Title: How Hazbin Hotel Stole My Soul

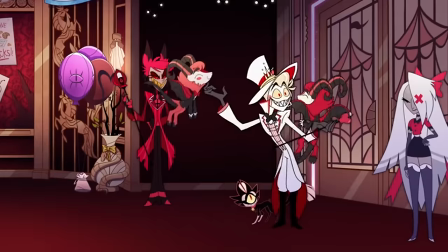12:27 I've missed that smile.
I was not expecting the direction they went with Lucifer at all.
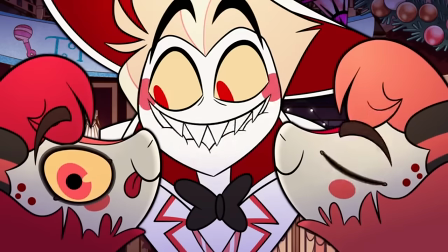12:32 This little depressed dork who loves rubber ducks and is a great inventor and visionary,
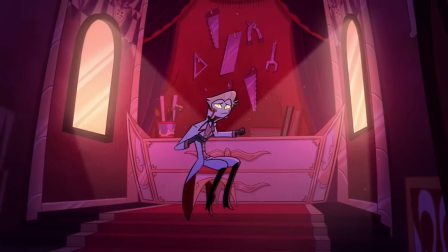12:37 but is so deeply depressed he just can't function.
My daughter wants to see me.
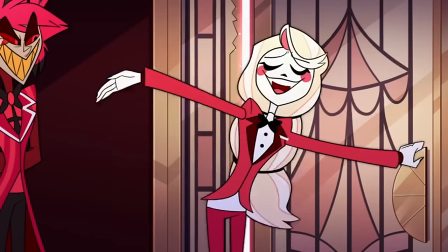12:44 Take that depression.
His little hey bitch when Charlie answers the phone is...
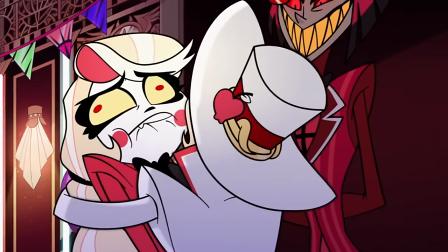12:49 It sends me every fucking time. I love this man.
This is the first time she's called you.
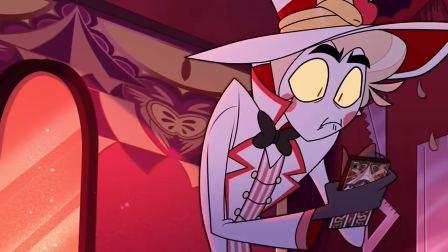12:55 This has to be perfect. Hey bitch.
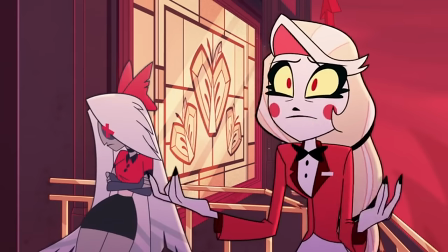12:59 And I definitely wasn't expecting how surprisingly wholesome and positive the dynamic was between him and Charlie.
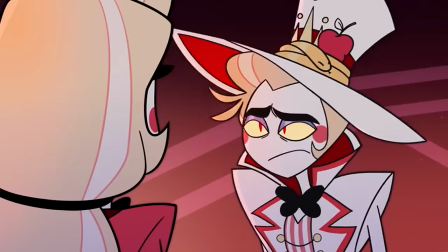13:05 After a long time of no communication at all, they bridge the divide between them to actually begin a relationship,
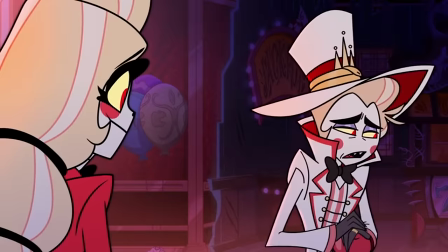13:12 coming to better understand and respect each other. And I love it so much.
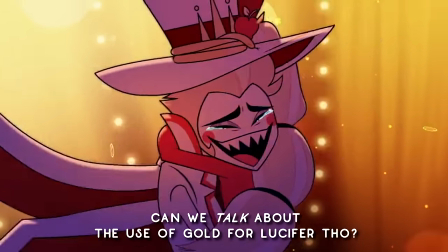13:16 I'm grateful you're my daughter more than anything.
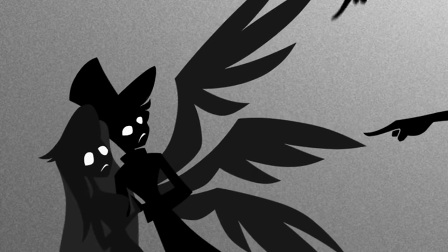13:23 To see Lucifer overcome his cynicism, inflicted by heaven, punishing him so harshly,
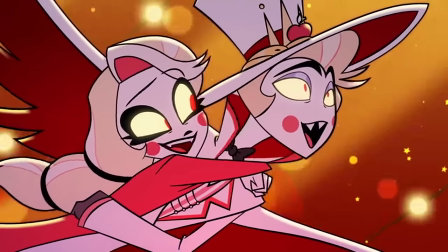13:28 to support Charlie's dream, really fucking warms my heart. And of course, Jeremy Jordan's vocals are, a godsend in that regard.
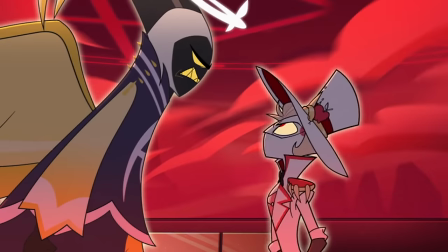13:37 Pretty as I'll ever be.
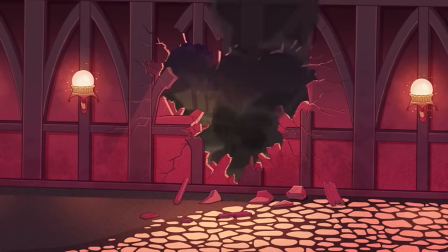13:43 Even songs I'm not as fond of do great jobs in endearing you to the characters, like It Starts With Sorry in beginning Serpentious Redemption arc,
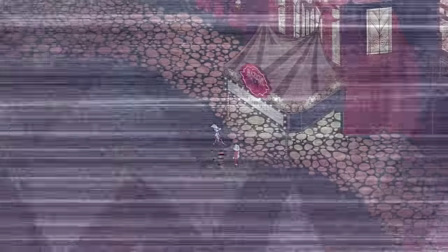13:55 or Stayed Gone in establishing the conflict between Vox and Alistair.
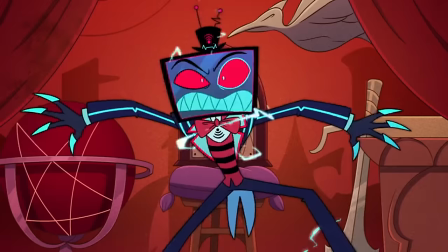14:00 He asked me to join his team! I said no and now he's pissy!
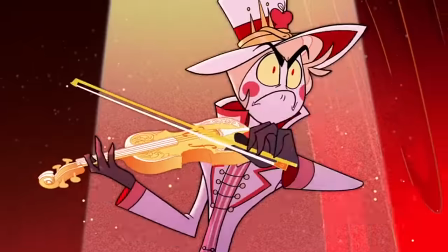14:05 That's the team! You all time him quick!
And naturally, the musical numbers are made spectacular by the bombastic, top-tier animation.
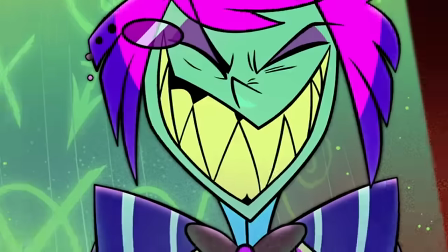14:13 Speaking of which...
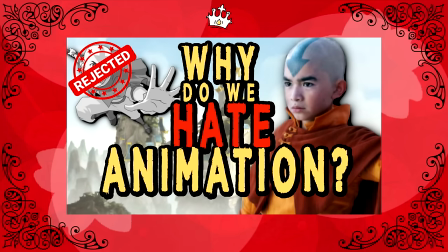14:19 With my recent video on the live-action Avatar series,
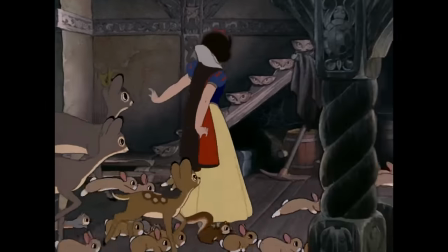14:23 and learning about the production and history of Snow White and the Seven Dwarves, my lifelong adoration of animation has reached its zenith.
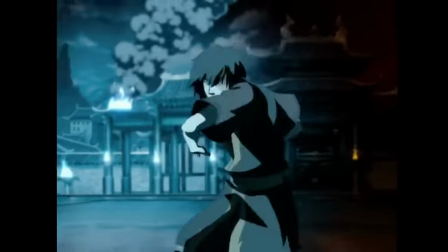14:32 Animation is an incredible medium that truly means the sky is the limit with what you can create.
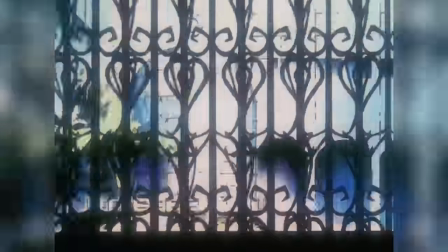14:38 Even with a low budget, with enough ingenuity, those constraints can help to create something timeless, beautiful, and deeply compelling.
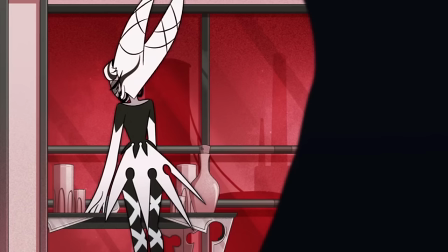14:46 And that is precisely why animation is the perfect medium for Has-Bans concept.
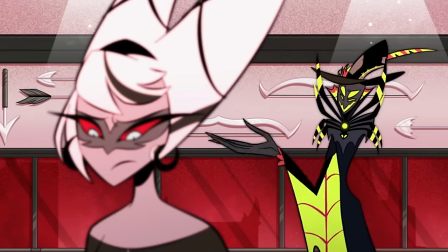14:50 It allows the show to fully embrace the fantastical, otherworldly qualities of heaven and hell,
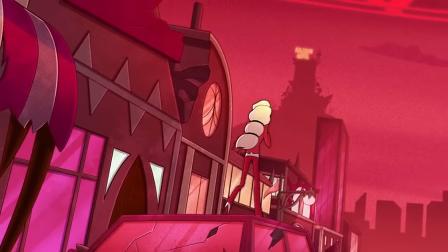14:56 be it the permanent red pentagram sky of hell,
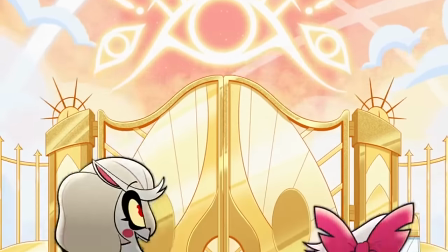14:59 and the many eyes across its buildings to the golden clouds of heaven's metropolis marred by maroon and violet shadows.
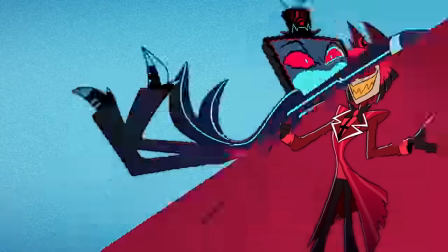15:06 The spindly designs of the characters with wacky exaggerated shapes that help to communicate their personalities adds to that fantastical flair.
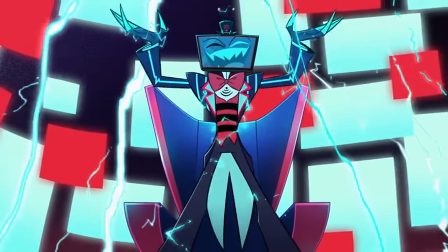15:15 I am obsessed with how unashamedly stylized and cartoony has been Hotel is.
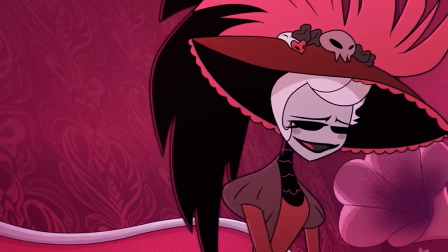15:21 This Disney-esque expressive style stands on its own when put next to its contemporaries,
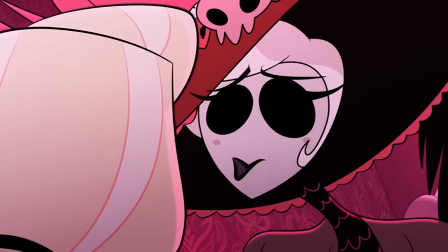15:27 while also helping to provide something beautiful to behold in a story that really feels like it should not look this good.
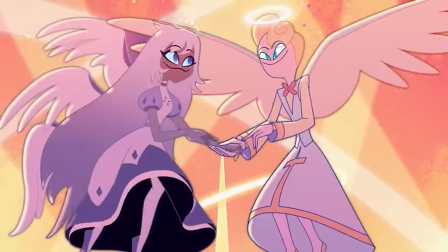15:33 A live-action has-been just would not give you the same vibe that these spindly, colorful dweebs would,
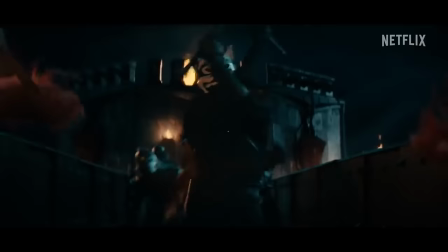15:39 and would probably just be far more mundane with frames flooded in illegible darkness to the point you can't even fucking tell what's happening.
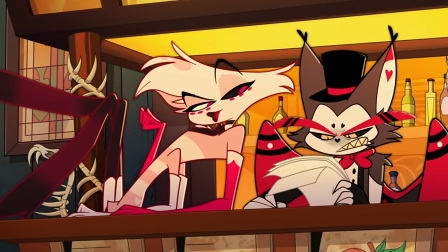15:46 There are some valid points about the art style, namely the fact that so many characters are similarly thin,
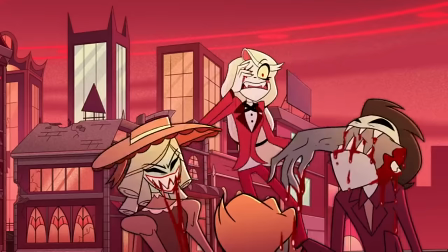15:52 along with the color palettes of the characters being shared along with the world that they inhabit.
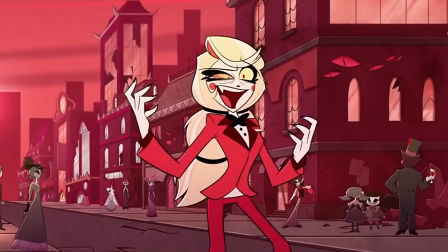15:57 Vivziepop's style has also been critiqued for how busy the frames and designs tend to be. For me personally, none of these things bothered me.
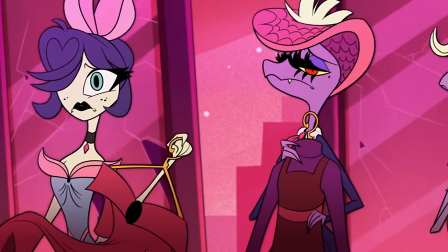16:04 If anything, they kind of actually attributed to why I wound up loving it as much as I do.
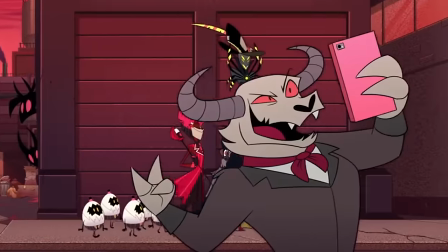16:09 For one thing, I'd love me some tall, spindly designs that are very flowy.
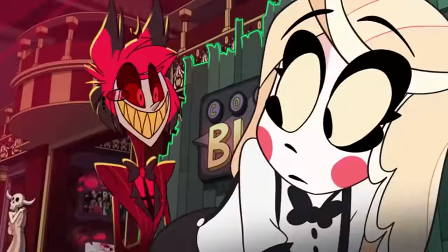16:13 I can understand the annoyance that lack of diversity in body types, but that's also true of most animation, sadly, and most media, quite frankly.
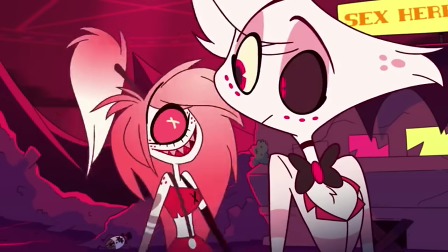16:22 Especially live action going for thinner, lighter skinned, more conventionally attractive actors most of the time.
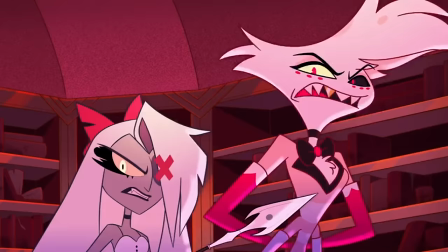16:28 If you have this issue with has-been, you gotta be real in the fact that it's not a has-been problem.